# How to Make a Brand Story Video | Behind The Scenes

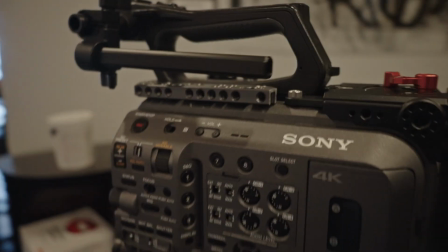(4:09)
Which focal length do you want in the main camera? I was thinking 28.
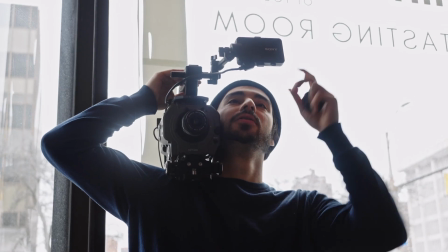(4:16)
That's so silly. Yeah. We should look at camera real quick. For the interview, we'll just be lighting for these two specific angles that probably aren't going to be moving at all. I'm assuming we're planning on putting both cameras on tripods for this, right? Yeah, I think both cameras on tripods.
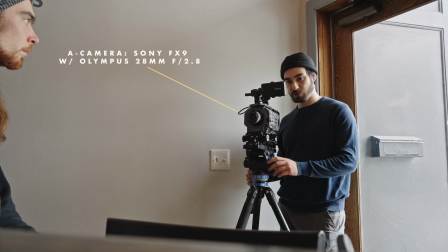(4:39)
We don't really need camera unit for this. Yeah, I'm pretty cool with this as long as we slide him into frame more.
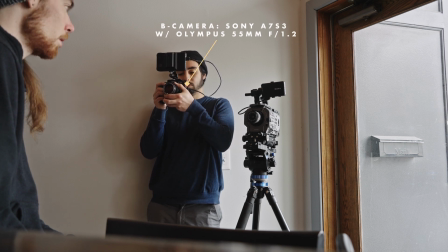(4:47)
Yeah, this is feeling really nice. It really, all of that starts to melt away. I don't know if we can get the tripod that close to the wall. It's hard to tell because
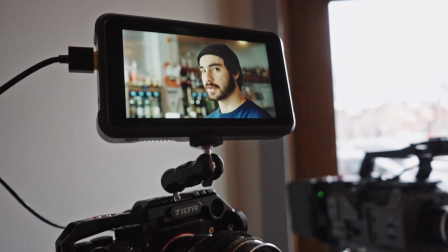(4:55)
I think you might have to come a little closer. Is that monitor rotated? Yeah. These are just like the scenes I thought, like the order of operations we could shoot stuff in.
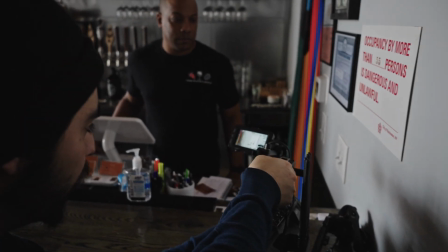(5:08)
This would be one day, like opening the shop, which would be like that B-roll of him preparing stuff, cleaning stuff.
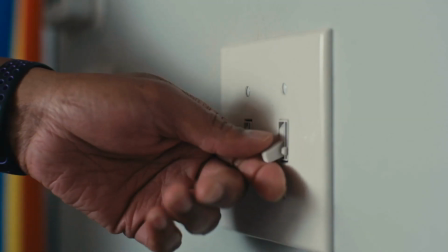(5:15)
The idea of it kind of starting that way.
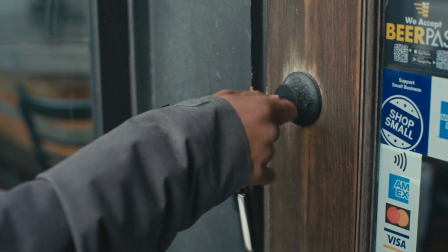(5:17)
I mean, the video might actually start with the interview, but the introduction to the space is Omar going in before hours, getting ready to open up the space.
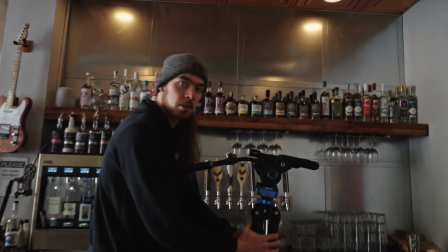(5:26)
How did the interview portion go? Really well. Omar is a natural.
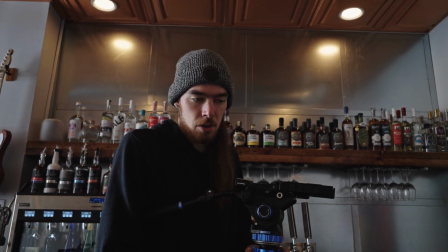(5:32)
Very good and cohesive at speaking and answering questions.
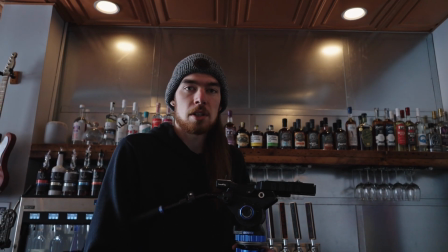(5:38)
And I feel like we got everything we were looking for and more.
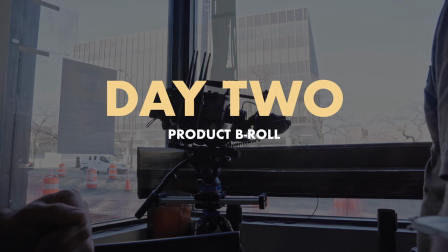I think obviously we would do a sit-down interview with the owner and then get B-roll.
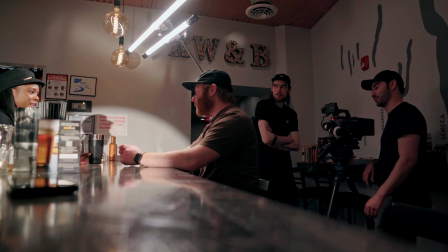(5:54)
You and Carolyn, or you or Carolyn, serving drinks to customers. So we're hoping we could just find people, or like maybe you can have friends come in that we could use as the standing customers.
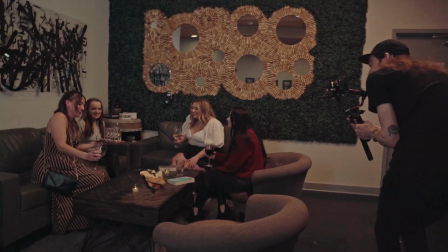(6:02)
Okay. And that would go back to like this scene that we're talking about, trying to really capture like homey vibe.
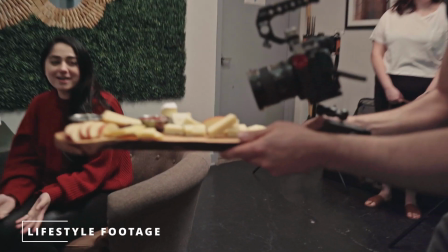(6:08)
B-roll or the lifestyle footage can be much more like one-to-one, a lot flatter, like you feel like you're there, part of the experience, like you're sitting there with them. Right. They have both have tons of charisma, and like that's great.
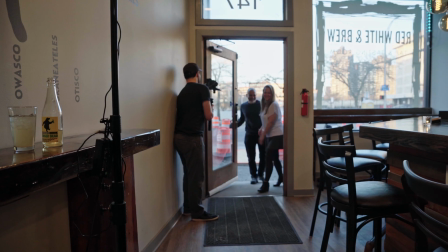(6:18)
Would be great to just have some clips of them like smiling and like talking to people, and I can see some of it even being in like 60p, so it feels like a little bit more nostalgic.
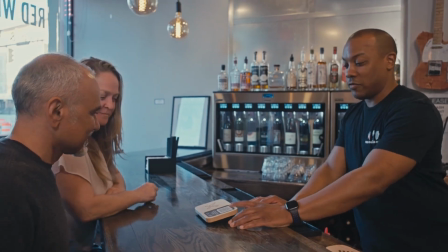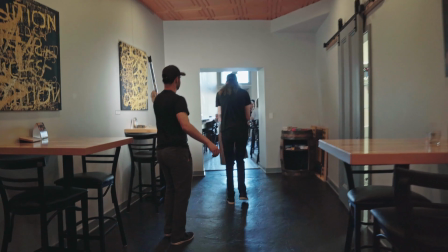(6:32)
We might need a gimbal if we want to get some movement in there,
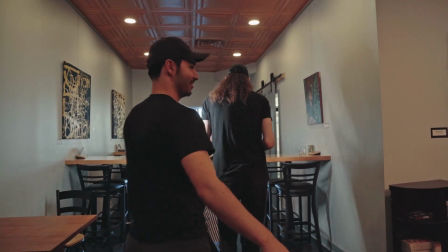(6:36)
but I think a lot of it should be us just finding an angle and then following the action with panning. Maybe a day where we just we're having some visions for like just some product shots where maybe we could have a couple shots of just like some wine pairings with cheese, like just really nicely laid out.
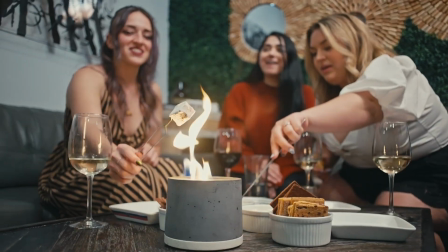(6:54)
Like just do it like a charcuterie board or a cheese board or s'mores or something like that.
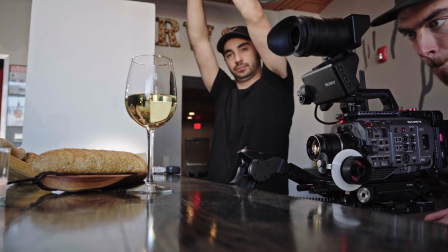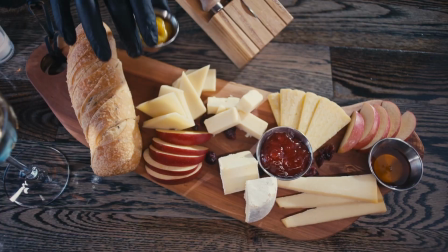Maybe 3 different setups. We don't have to show the whole menu, just kind of like a little glimpse into what you can get.
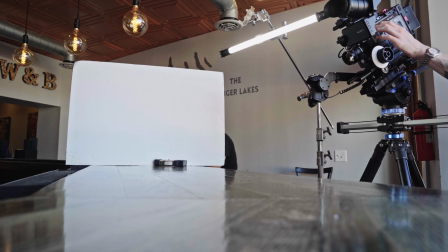(7:14)
Ready? Go for it.
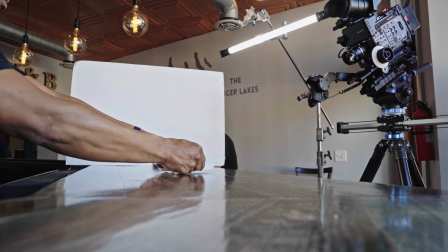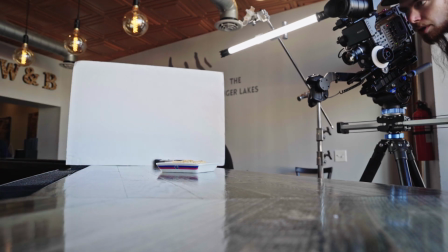(7:22)
Awesome.
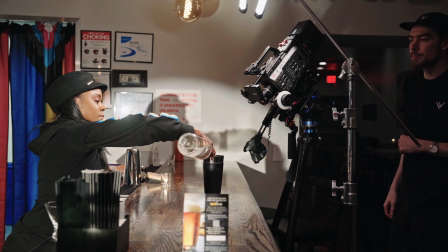(7:22)
I can see a lot of close-up shots of pouring fine wine, or close-ups of a sign or logo. We obviously want like more of the product and like finished shots of, like you mentioned, wine being poured, or they serve some food.
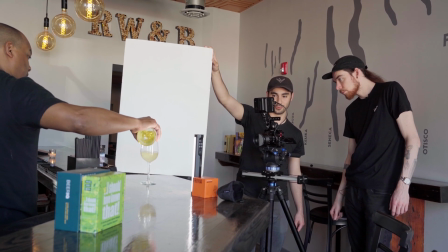(7:40)
Crispy. Ooh. Sweet.
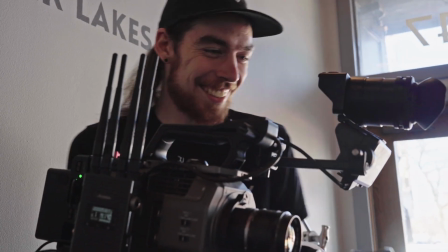(7:48)
It's gonna look so good. These lenses are amazing. These are all vintage Olympus lenses that we have adapted to Sony E-mount.
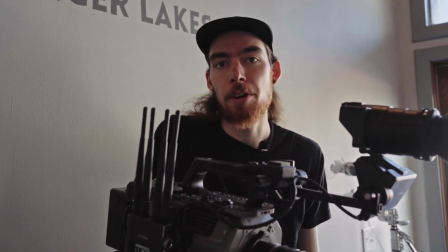(7:57)
So yeah, we're using the 28mm, the 55mm, and the 100mm.
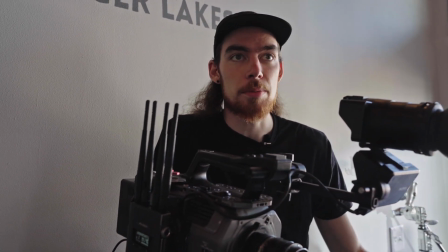(8:01)
And they look amazing, especially with backlight and specular highlights, like in this wine glass right here.
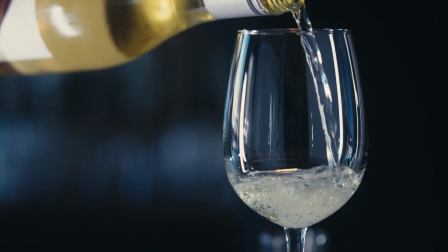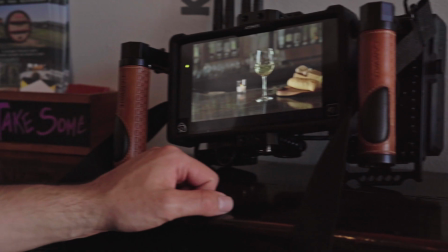(8:13)
Okay. That's not as bad. Horizontal, it's not nearly as noticeable.